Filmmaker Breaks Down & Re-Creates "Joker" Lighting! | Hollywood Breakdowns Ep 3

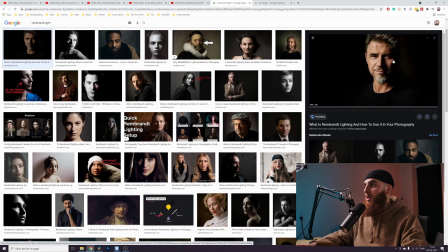246s
The light is coming from the left side and is creating a triangular shadow on the other side,
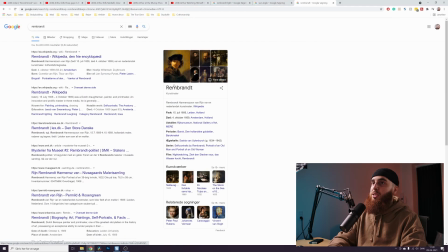252s
and it's coming from it's basically from the artist Rembrandt,
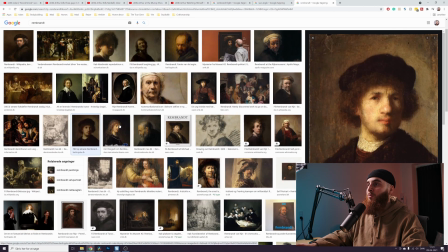258s
who was a Dutch painter who was known and famous for painting with this Rembrandt lighting pattern.
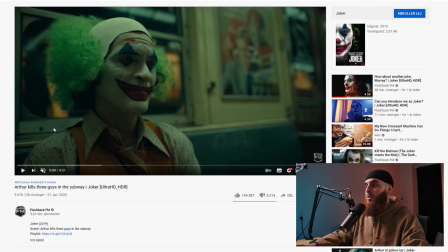265s
So now that we have the lighting theory out of the way, let's actually talk about these scenes. So I want to take a look at the scenes first so we can understand the context.
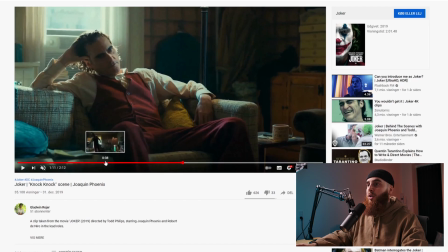274s
The first scene here, Arthur is imagining himself being invited to the Murray talk show. And here he's acting as if he's one of the guests, and you can see he's very uncomfortable.
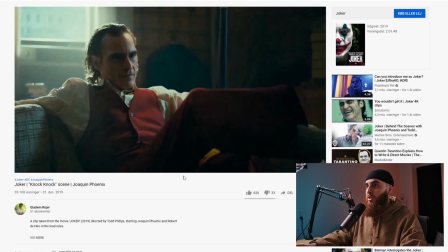286s
He's very uncomfortable. doesn't know how to sit, he doesn't know how to reply, he doesn't know what to say or where to look.
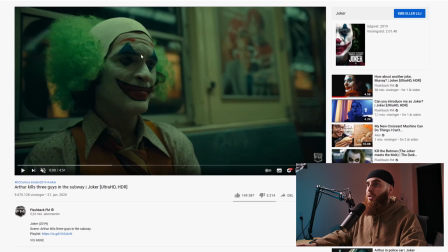292s
And in the other scene as well, he feels like an idiot and he's being bullied and ends up shooting all these people.
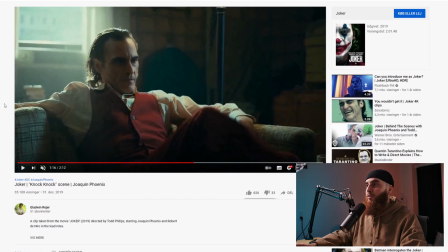297s
But the similarities between these two scenes is that he's uncomfortable and it's at a place where he's probably standing out from society.
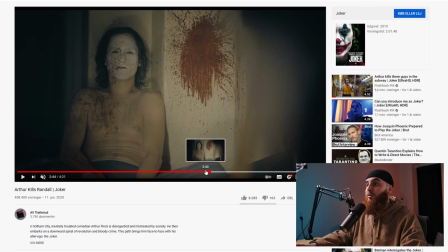306s
Now, if we move over to this scene right here where he kills Randall, you can see that maybe for the first time he feels like he's in power.
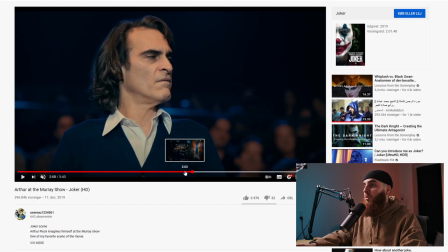315s
He feels not singled out. He doesn't feel weird in society. And that's the same thing here, where here he's imagining himself being in the audience of the Murray show. And we can just see the lighting here is completely different. And I'm not just saying that the lighting here is different.
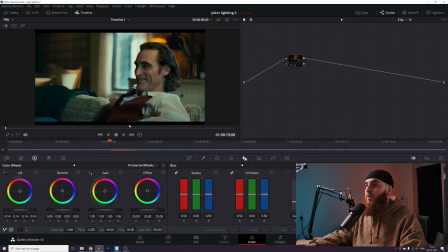329s
I'm going to show you why the lighting is different. So what they have done, the cinematographer here, is they have, let me just make it full screen. They have created something called raccoon eyes. Raccoon eyes is where you place the light from the top down.
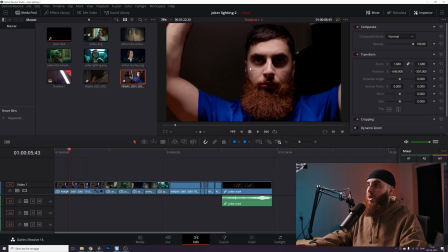346s
I'm going to show you in my other, from the very top and down. And what it does is it creates raccoon eyes. They create shadows around the eyes, which they call raccoon eyes. It's a very unpleasant and unnatural look. And it's something that you can use to make the character look unpleasant.
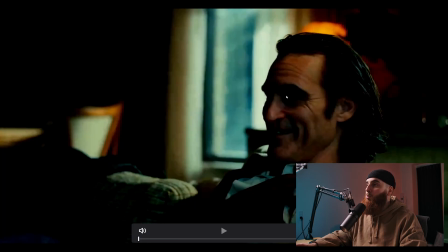364s
And just to highlight that, I've turned down the exposure in this scene so we can actually see how dark they've made it. Because sometimes it can be difficult to interpret how lighting was done, but once you manipulate the light in the image, you can actually see it.
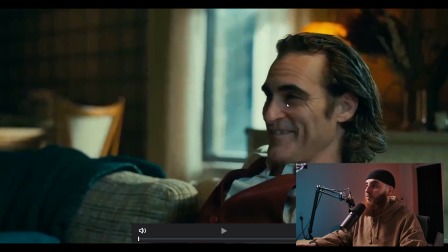376s
This is what it looks like when you turn down some of the lighting. So you can see they've made raccoon eyes to make him look unpleasant and uncomfortable.
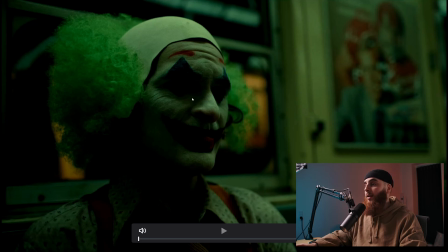383s
That is also the case here. If we take a look, the first thing that comes underexposed is the eyes, and that's because the shadows are heavy in the eyes.
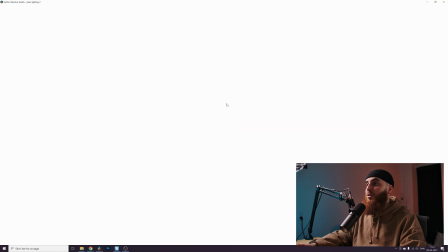390s
They've lit him from the top. You can even see the catchlight in his eyes. It's coming from above.
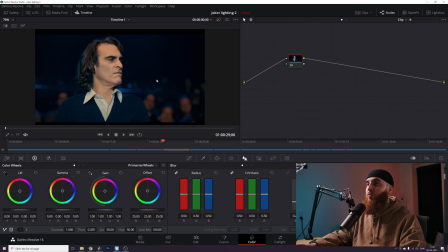396s
This is where he is uncomfortable. Now, move on over to him daydreaming. Look how long it takes before his eyes become underexposed to the point where we can call it raccoon eyes. We have to go to the point where his whole face is almost underexposed and we get a color shift.
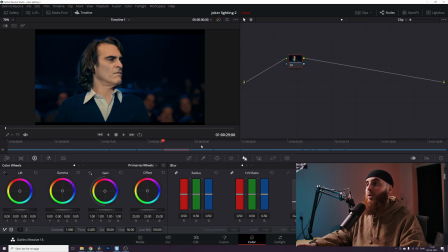411s
That means this has been lit properly because now he's daydreaming, imagining himself into a better time.
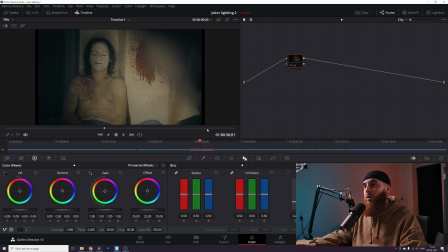419s
Here, where he feels in power, for the first time, he's taken control over his life.
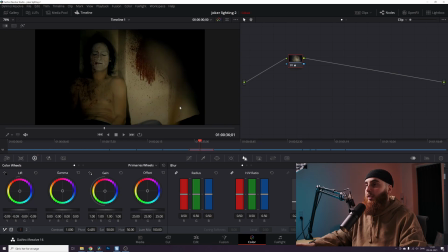424s
I mean, as messed up as it was, he feels like he's taking control over his life. If we take the exposure down, look again, we can still see his eyes. We can even go further and you can see the left side of the screen loses its exposure before the eyes do.
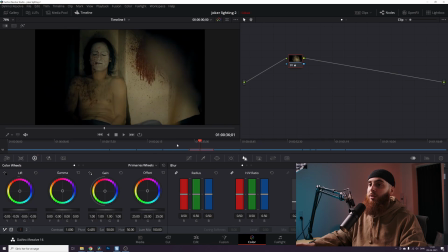440s
And that is because they've actually lit the scene properly to tell a story.
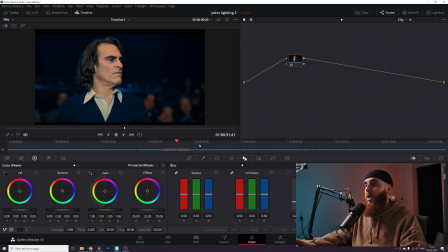446s
Now, this makes so much sense when we talk about the context of the story. And remember, the key has to be to use cinematography to highlight your story.
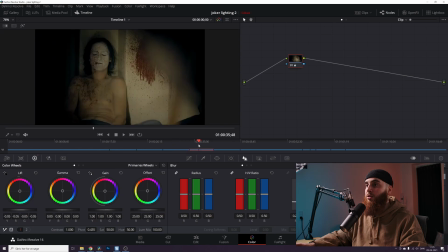454s
We have uncomfortable, unpleasant raccoon eyes, and here we have a different lighting.
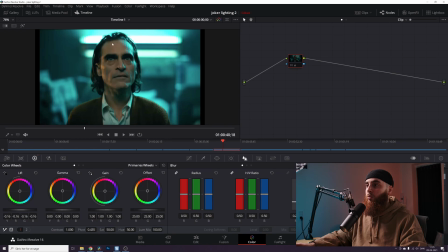459s
Now, this was just very quick about lighting. We're going to be talking about this shot right here. This shot is something that we're going to take some fundamentals from and we're going to recreate this shot. The scene that we're going to talk about here is where Arthur sits in a hospital and Murray plays his stand-up comedy clip and ends up making fun of him.
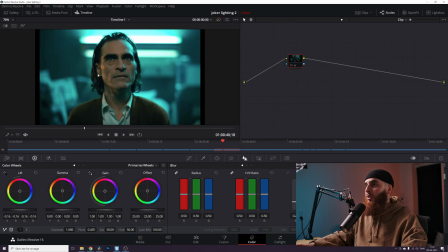479s
So we can see that there are different lighting setups here. There's some colored light here, the cyan on his forehead. We have some orange on his cheek. And then we have the key light somewhere.
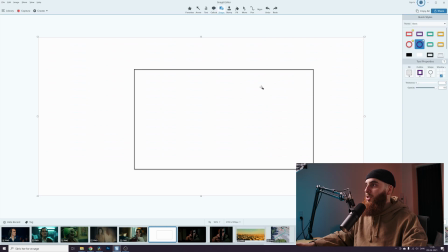490s
We can see it's right in front of him. So let's just go through how you set up the lighting.